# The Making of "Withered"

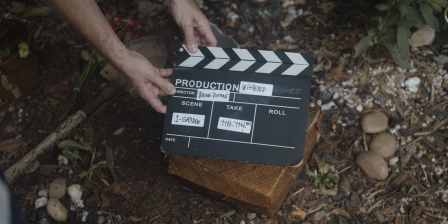0:00 Hey everyone, we're finally back with making of videos.
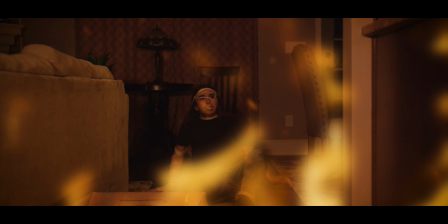0:03 The reason being is that this past summer we spent 5 months making a horror miniseries called Adeline's Antiques, which if you haven't seen, please check it out.
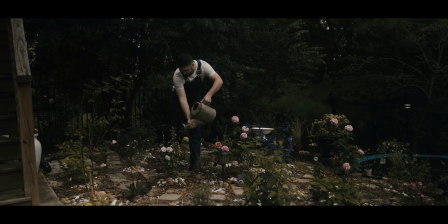0:14 Anyways, we finished that and have finally returned to solo short films, and our most recent addition is one of my favorite films I've ever made.
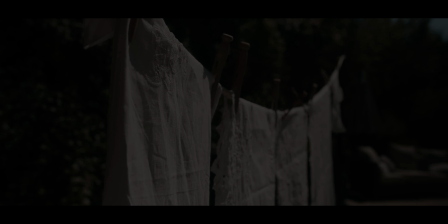0:22 With that being said, I'm going to take you through how we made our short film, Withered.
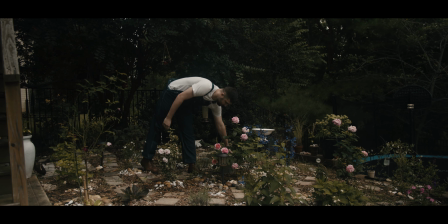0:33 After an overwhelming 4 to 5 months of working on the same project, it felt really nice to return to our roots with our horror shorts,
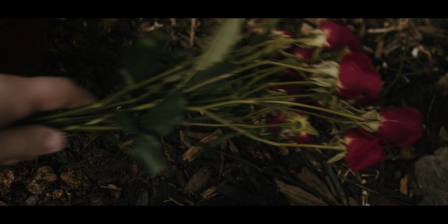0:40 and we filmed this over one day that was jam-packed but super fun on set.
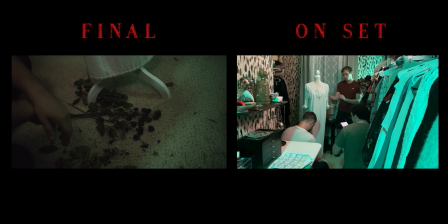0:45 And knock.
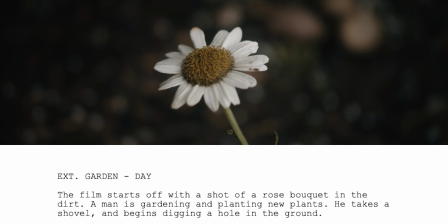0:51 And turn back.
The script that we ended up shooting was well past draft 10, and I believe it was actually draft version 12,
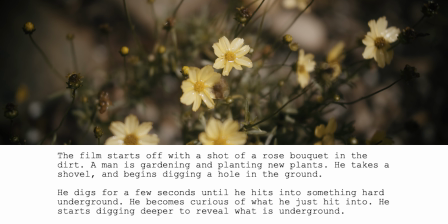1:00 but even since the first version, the idea of the haunted dress was always there.
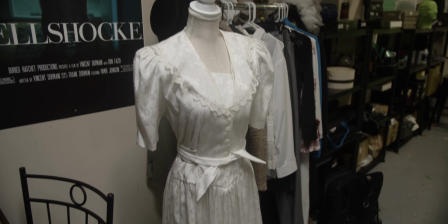1:04 I was able to buy the dress for a conveniently low price, and I immediately fell in love with it.
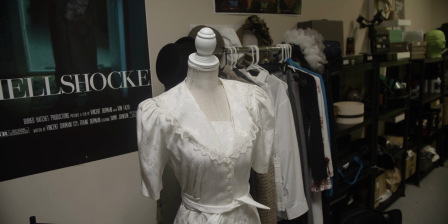1:10 The way the sleeves were and the awesome design on it fit everything I needed to make it come to life, which leads me to actually making the dress come to life.
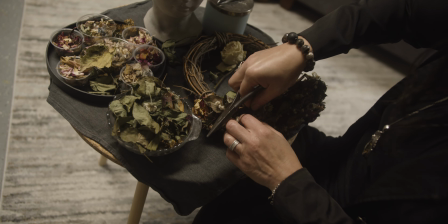1:19 Thanks to my amazing prop department, aka my mom, the dress turned out much more sinister.
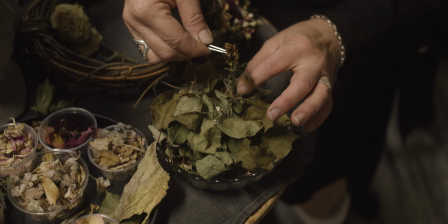1:24 She added vines all over the dress for the second half of the film and made this incredible flower crown which gives off major midsummer vibes.
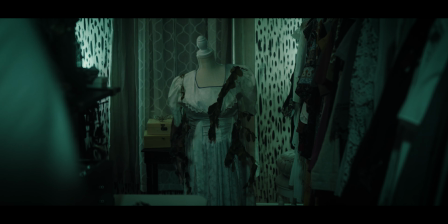1:32 There were a couple ideas I had for making the dress come to life while technically being on the stand.
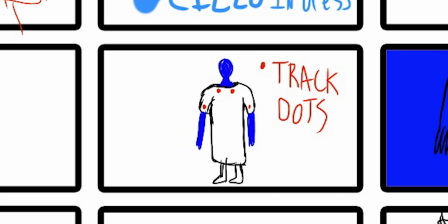1:37 The first was to have our actor stand in a blue screen suit while having the dress over her, and this partially was the way we ultimately did it, but just not quite.
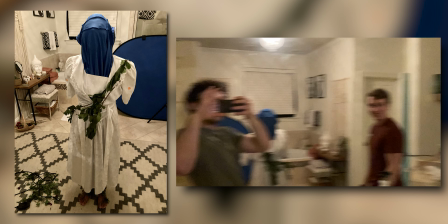1:45 What we ended up doing was having our actor Cielo standing in the dress with her arms tucked behind her back, with part of the blue screen suit on just covering her neck and her face.
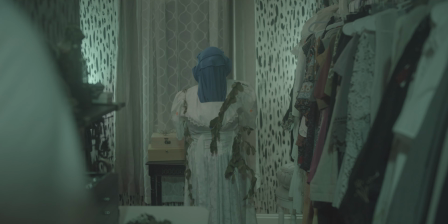1:54 She acted out the motion of her arms coming out of the dress, and I keyed out the blue and tracked on the top part of the stand underneath everything.
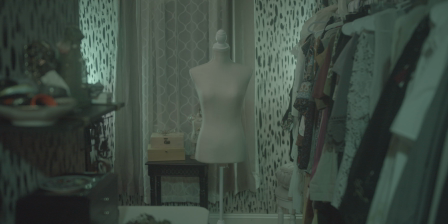2:02 I also added each arm as a blue screen element, and put together it all looked really nice.
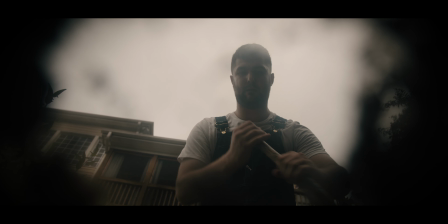2:10 The digging up sequence looks really nice visually, but having our actor Austin do the manual labor of digging up that hole would have been pretty cruel.
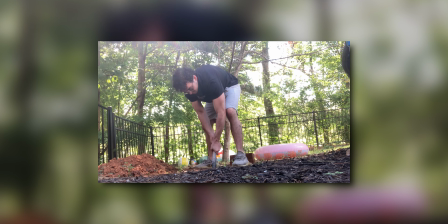2:19 Instead, on another day of filming, I dug out the hole myself and buried the box with nothing in it, and then I dug it up with close-up shots.
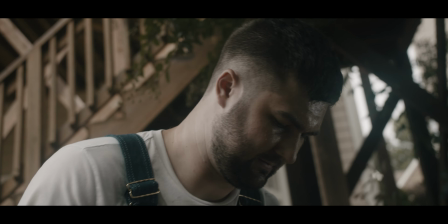2:27 Mixed together with the main shots of Austin digging, I think it's totally seamless and you can't even tell that it's two different parts of the backyard.
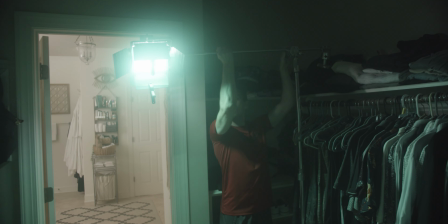2:34 A huge shout out goes to our gaffer Preston, who did an incredible job with the lighting and really delivered everything I asked for,
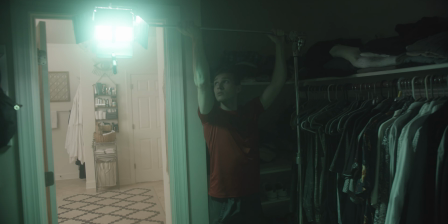2:42 which was very green tones for the second half of the film, and it looks really cool.
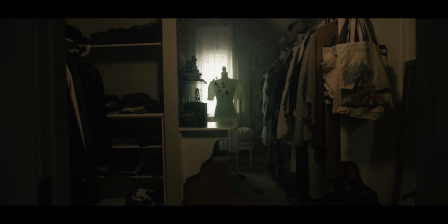2:47 With the shot that ends off scene 2 where we start to see the green form, it really all comes full circle in the end and looks terrific on camera.
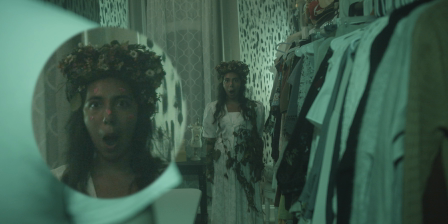2:55 For the other shots of the apparition, I added tracking markers to Cielo's face for all shots where she's running,
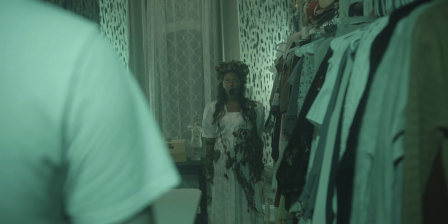3:02 and it worked really well to help have a base for the tracking, also mixed in with some mocha tracking,
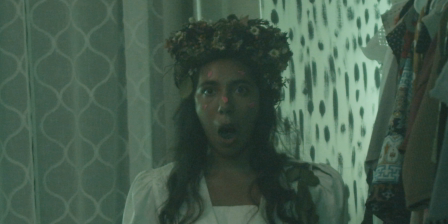3:07 and I just did my classic technique of replacing facial features.
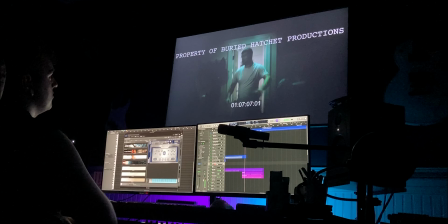3:11 The beautiful yet sinister score was done by the man himself, Frank Darmani, who we all know killed it.
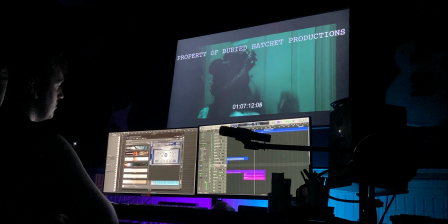3:17 I've said it time and time again, but if you need an original score, please hire me.
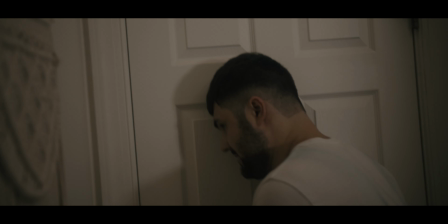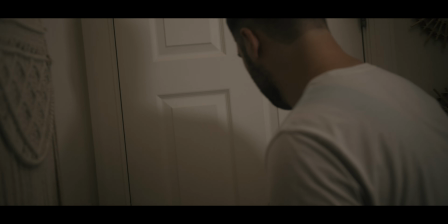3:26 I hope everything in this film resonated with everyone, and I hope you all enjoyed.
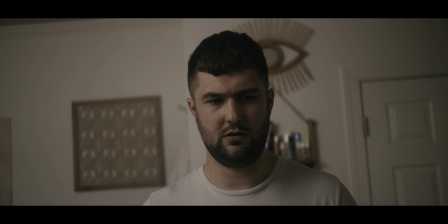3:31 BHP is going harder than ever, and even though we have obstacles in our way, with our work not being seen, I know the harder we grind, the more successful we're going to be, and it'll all be worth it.
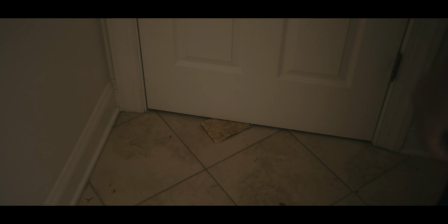3:40 Stick around for the rest of this year because we have some more really cool films coming out that we can't wait to share.
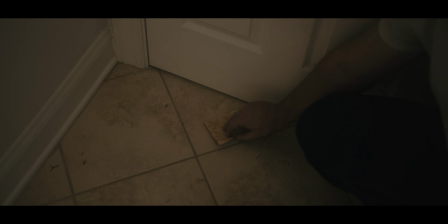3:45 See you in the next one.